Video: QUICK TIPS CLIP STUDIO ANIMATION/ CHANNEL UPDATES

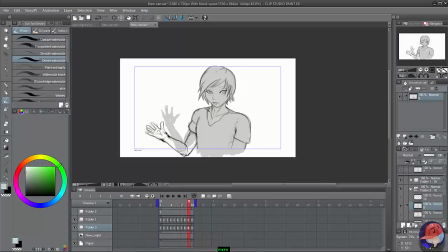I won't ever link the sites where you can get it and stuff, just, you know, we'll just be talking about the anime in general,
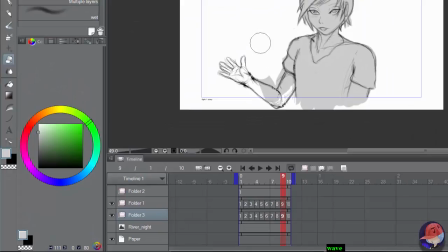the story, the animation, and just all that good stuff, because, uh, it's something, I don't know, as far as Hentai, I draw a lot of Ichi stuff, but I've always, you know, liked the genre of Pentai, like, it's, it's, it has the female form,
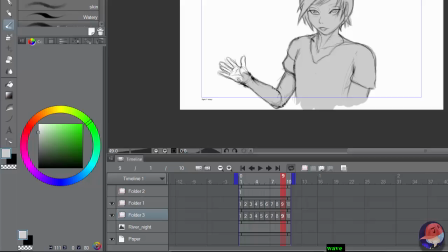body anatomy completely down, and, you know, there's unique animation styles that get lost among, you know, regular anime that a lot of people don't end up seeing, and they, they have to really focus in their camera angles and everything like that,
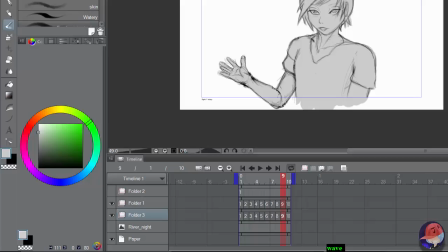as far as, like, anime goes, it's kind of the same thing, but, you know, they both kind of have their different perks, and perks, works,
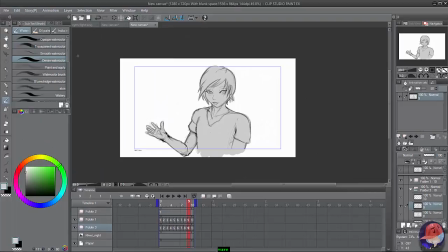if I'm saying that right, but, um, yeah, I think that's what we're gonna be, end up doing on this channel. Hmm, that's 10. So, we'll be doing some cool animations, I'll probably make some funny skits and stuff, and, uh,
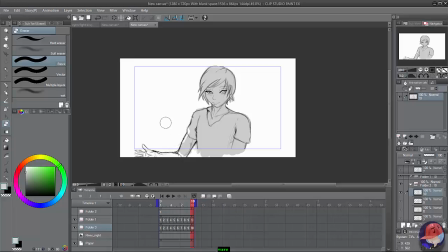yeah, I think we're gonna have a blast on this channel. You guys tell me, and you guys go ahead and put in your suggestions. If I don't like them, then fuck it, but, uh, if I do like them, then we're gonna end up doing it. But most of the time I do like your suggestions, but if it's something like, oh, I want to see her poop on yourself,
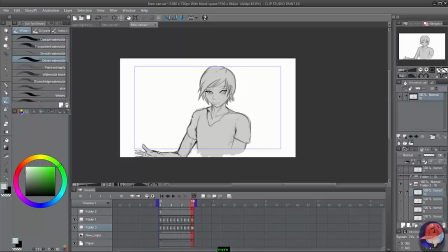then yeah, fuck that. I'm not gonna do that. That's fucking gross, and you should work on that. But besides that, I mean, dude, I'm totally down for whatever you guys feel like you want to do on the channel.
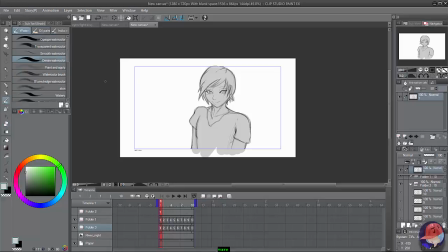See, I can't even put that white because I'm about to put a background on there, so let's see.
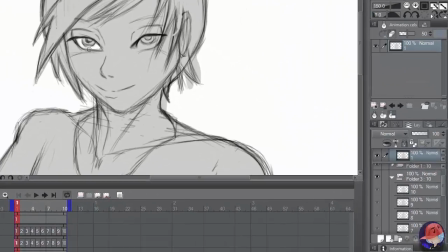Right now, I'm just putting everything in gray. Just so I can put a background on the side. So there's another thing, you know, you can just, if you're really just focusing on, you know, making sure your movements are flowy and stuff. Like right now, that's what I'm practicing on. I'm just making sure my movements are flowy.
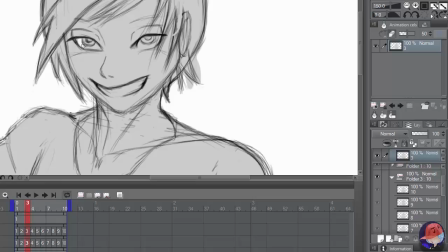Uh, this one wasn't too, too flowy, but it's way better than the other ones that I did, so it ended up being, um, something I wanted to do some line, some line work on.
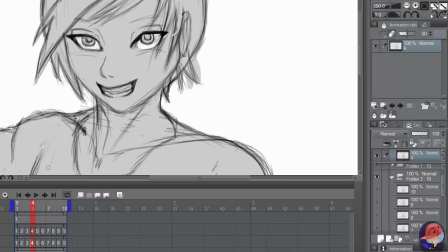But, uh, you know, right now I'm just putting some white on the, on the eyes and stuff, so it kind of pops out more. But I don't want the whole thing to be gray and kind of boring. Most people, whenever they're looking at people, they're looking into their eyes, so.
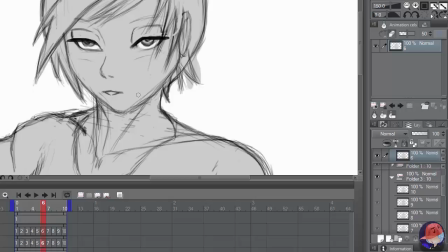I mean, you'll see her waving on the side, but, um, what I'm doing here, um, I still have to kind of work with that, because I have way too many things moving at once, so like, she's blinking, but I really should, before I go to a next frame,
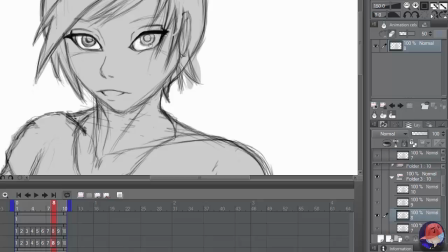I really should pause during her blink a little bit, as her hand's moving up, because that's one of the principles of animation that I learned as I'm searching and learning on my own here. You really shouldn't have two things moving at once in the animation,
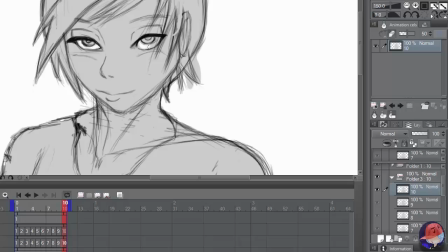because you want to make it clear in just like a focal point what your audience is looking at.
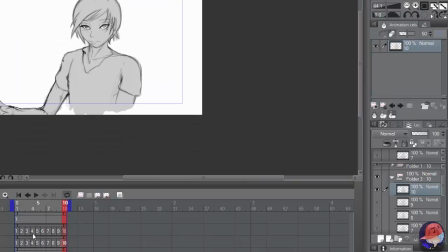So me putting the eyes moving in each animation as well as the hands, that's a fuck up.
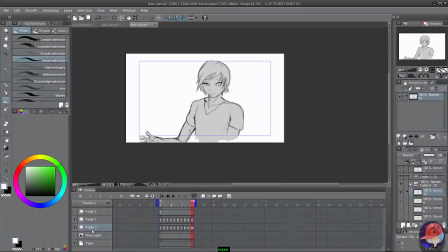So, you know, but that's why,
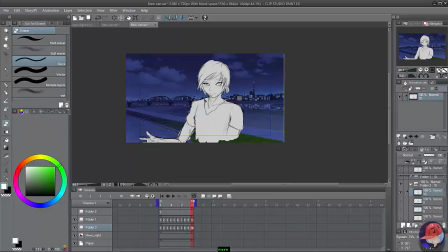you know, you practice, you'll be able to learn and next time, whenever I'm practicing, I won't, um, do that.
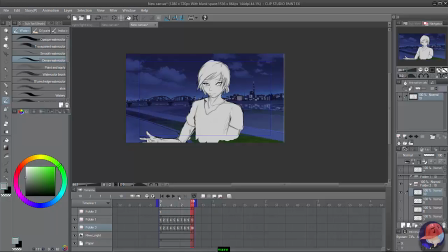All right, good enough. So, uh, yeah, let's see.
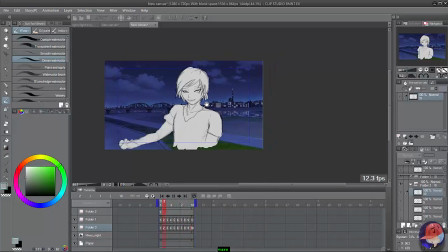And as you can see, you can kind of point out your stuff. You can also, um, you can flip it.